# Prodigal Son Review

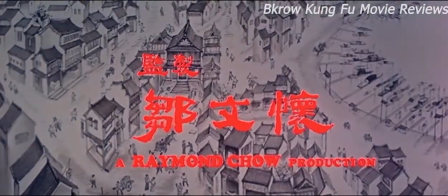54s
It was 1981,
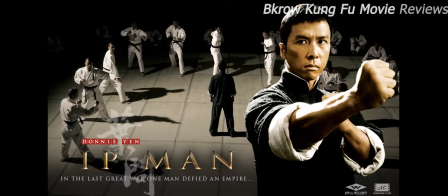56s
27 years before the Ip Man series that Sammo Hung decided to embark on another journey showcasing Wing Chun.
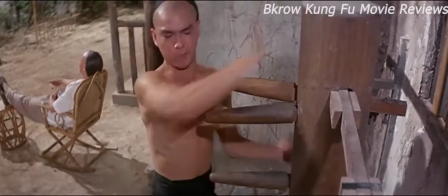64s
Wing Chun was the style that Sammo first introduced to the period kung fu pieces of that era in 1978 with the classic Warriors 2.
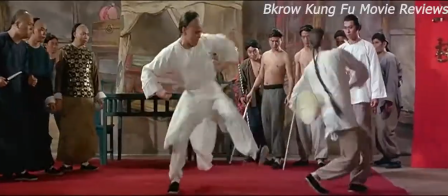73s
But in my opinion, Samuel Hung took the action to new heights with Prodigal Son.
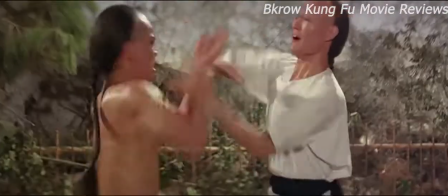78s
Frenetic, brutal and intricate fight scenes are on display in this film,
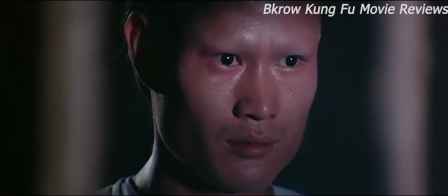82s
a film considered by fans of the genre to be the best period kung fu film of all time.
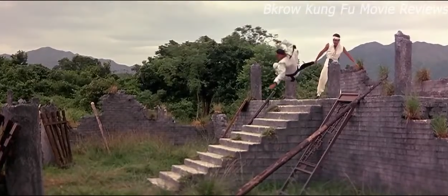88s
Basically, before Ip Man, there was Prodigal Son.
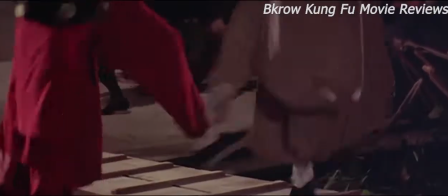92s
I'm going to discuss why this film is so great, briefly glossing over the story but focusing more on the choreography.
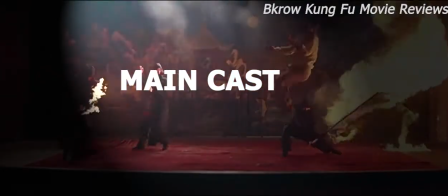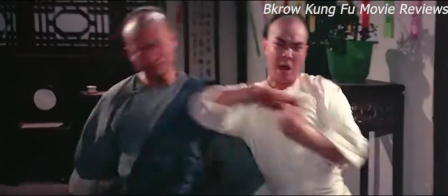107s
Bodugal Son stars the extremely talented Yen Bu as a young Lung Jan.
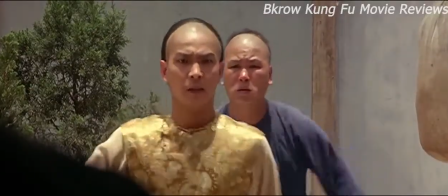111s
For those not aware, Yen Bu is the real-life Peking Opera classmate of Sammo Hung and Jackie Chan.
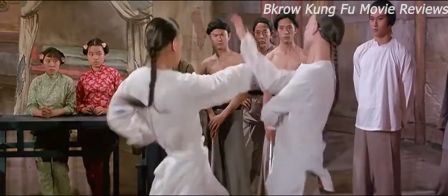117s
Bu does a fantastic job showcasing the development of a spoilt, entitled brat into an absolute martial beast.
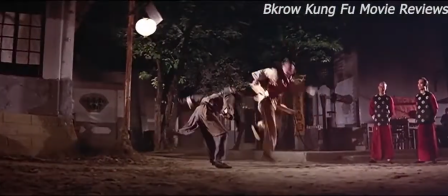124s
Special mention goes to Bu, who also does a lot of the doubling for others in the film, but we will get into that later.
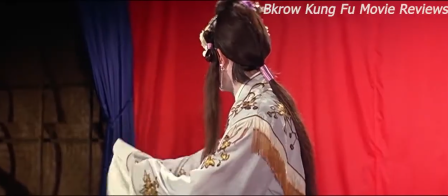130s
The late Lam Ching-Ying plays Lung Yitai, the peaking opera performer, who on stage plays the fragile female, but off stage is the deadly master of Wing Chun.
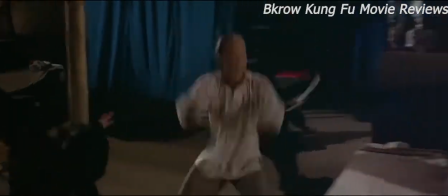138s
In my opinion, this is Lam Ching-Ying's best martial arts performance in his films.
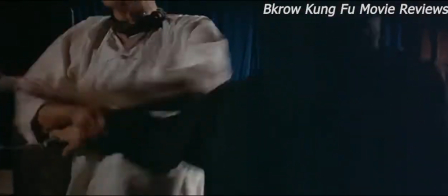143s
His execution of the Wing Chun technique is near flawless, as well as his acting.
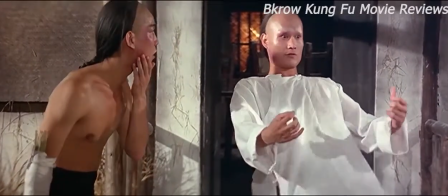148s
He perfectly balances his comedic antics with beautiful but serious Wing Chun.
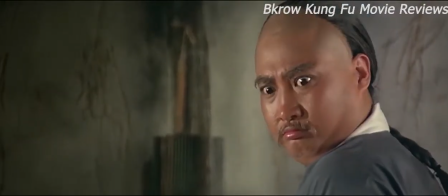153s
Samo Hung plays Wang Wa Bo, the martial brother of Lung Yi Tai. But what can I say?
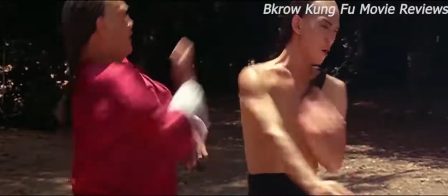158s
Samo is Samo. He displays his physical prowess and dexterity despite his rather large girth.
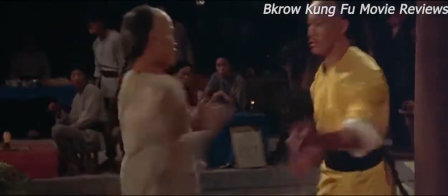164s
Frankie Chan plays sort of a villain, Lord Nick Faye, doing a tremendous job in keeping up with Samma Hung's choreography for that time.
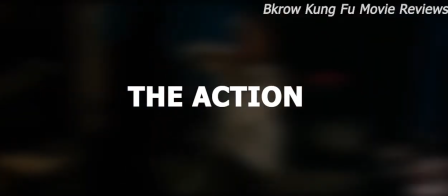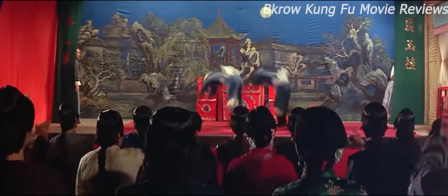178s
During this era of kung fu movies, there was a particular style of choreography used.
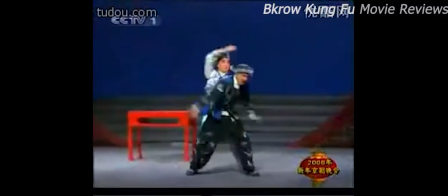183s
This was largely influenced by the operatic styles that many of the actors had backgrounds in,
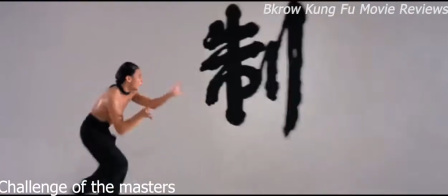189s
as well as choreographer Lau Ga Leung, who began bringing animal forms from Hong Ga into the movies.
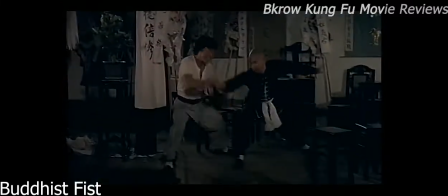195s
The choreography often involved long takes of actors having to memorise complicated movements, often 10 to 30 movements in one take.
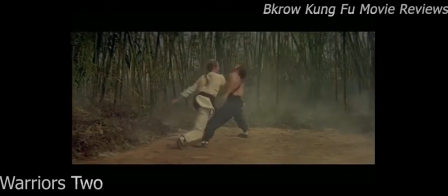204s
Camera shots were often full body, with very few cuts between movements really showcasing the skill of the actors.
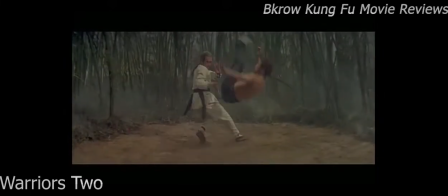212s
There was a shift in the temper of these kung fu films from the late 70s to early 80s.
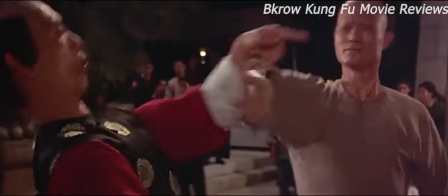217s
More undercranking was used and the editing got that bit more slick.
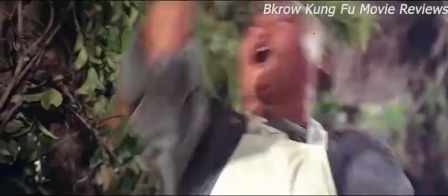222s
I personally think Sammo paved the way for this new type of action and it was the entry of what was to come with the more modern action films.
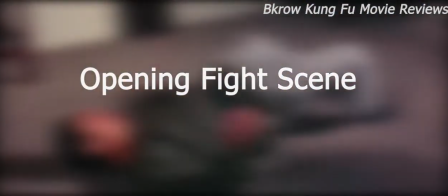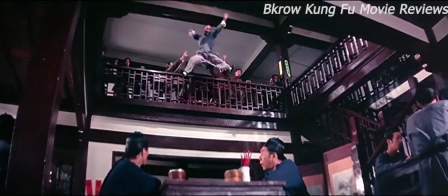234s
The opening restaurant fight scene sets the intensity of the action to come.
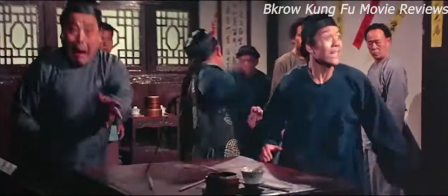239s
Sammo and his team, which includes Yen Biao and Lam Ching Ying, definitely stepped up their game, not only with the choreography but the cinematography.
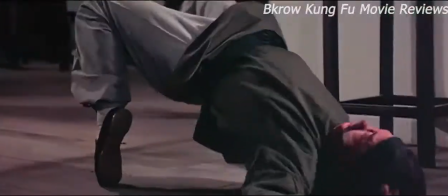248s
There was a lot more emphasis on the reaction of the stunt performers, with Sammo pulling the camera shot back to show the acrobatic falls that his stunt team delivered.
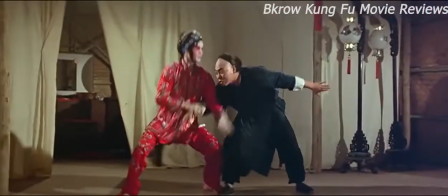257s
Sammo really focused on execution and power. All techniques performed involved more than just movement, there was feeling.
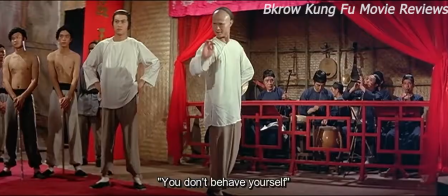269s
The fight scene between Leung Yi Tai and Leung Jan shows a fine display of the simplicity and directness of Wing Chun,
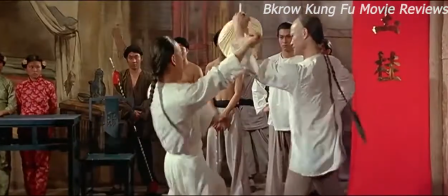276s
juxtaposed with the elegance and grace of Peking Opera.
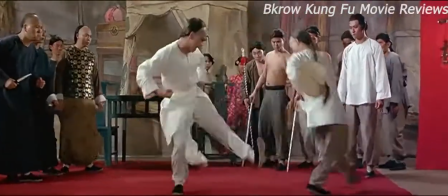280s
As mentioned earlier, Samuel had explored Wing Chun before with the classic Warriors 2 which was a fantastic film.
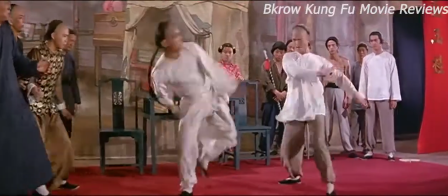287s
But for me, Lam Ching-Ying just seemed to embody the style of Wing Chun better than Leung Ka Yan.
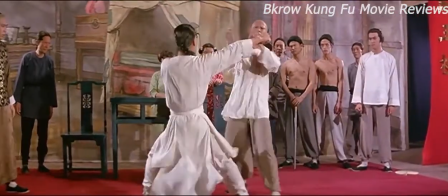293s
Lam Ching-Ying came across as a genuine exponent of the art.